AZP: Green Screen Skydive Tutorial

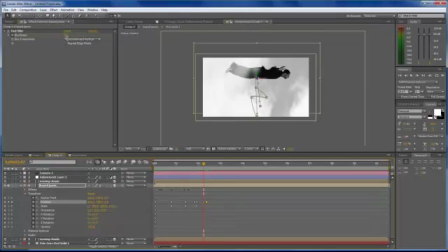(16:40)
let's adjust the focus too so we're going to blurry we're going to put in move it a little bit go page
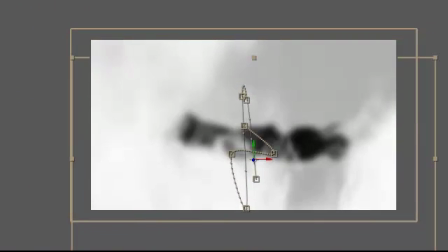(16:47)
down a little bit and then make it focus again
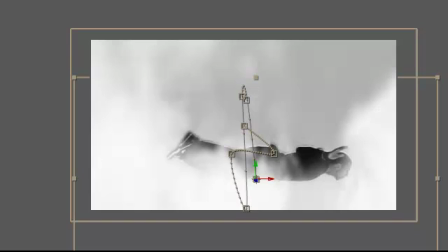(16:56)
blur it out a little bit focus again so what that's doing is just again just making a little bit more movement in
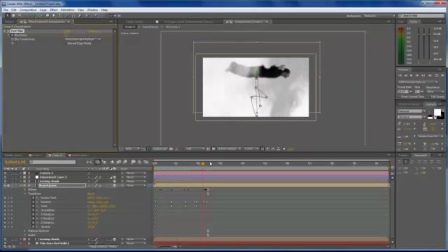(17:03)
there as he's as he's falling I'm just gonna duplicate these days just to make it a little faster you can always clean it up and adjust it however you like but this
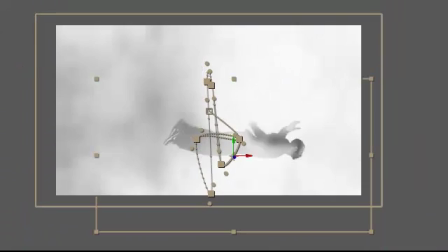(17:16)
is this just adds a little bit of movement now the camera also if we go to our camera drop down hit
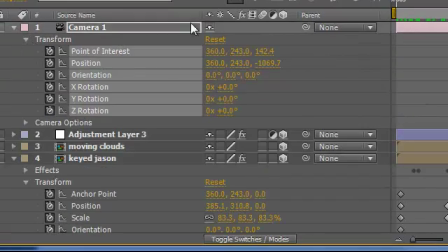(17:23)
go to transform we're gonna select a point there and what we're gonna do is as as
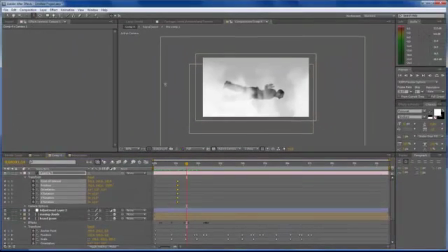(17:30)
things are going on we're gonna move in go a couple page page up a little kid page down a little bit and then zoom just readjust every every few frames same thing with the camera because it's
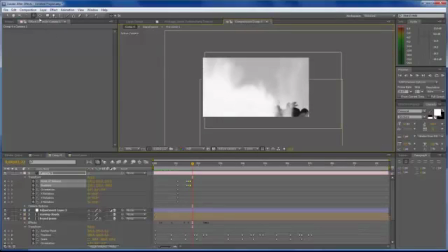(17:50)
gonna move the clouds to let's zoom back a little bit now because he's a little bit out of frame we want to make sure you keep him and frame
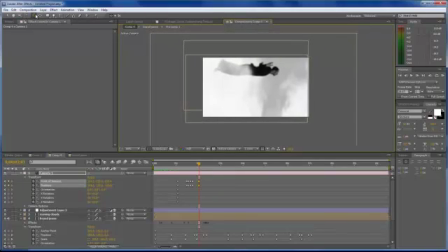(18:09)
and then zoom in a little bit so you get the idea so you can see that he's moving around things are flying past him he's he's dropping and moving of course you're gonna clean this up a little bit better than I did here but this is just a quick tutorial so that way you have an idea how to make it look like he's he's moving his legs around and clouds are swooshing past him and he's flying down and it looks a little bit more realistic than it just landing on the on the on a table or on the ground so that's it for us and thanks again for watching if if you'd like to see some of the other tutorials check out my channel or at artistic zeal and also please subscribe so that way you can get the newest and greatest that's going on thanks a lot have a great day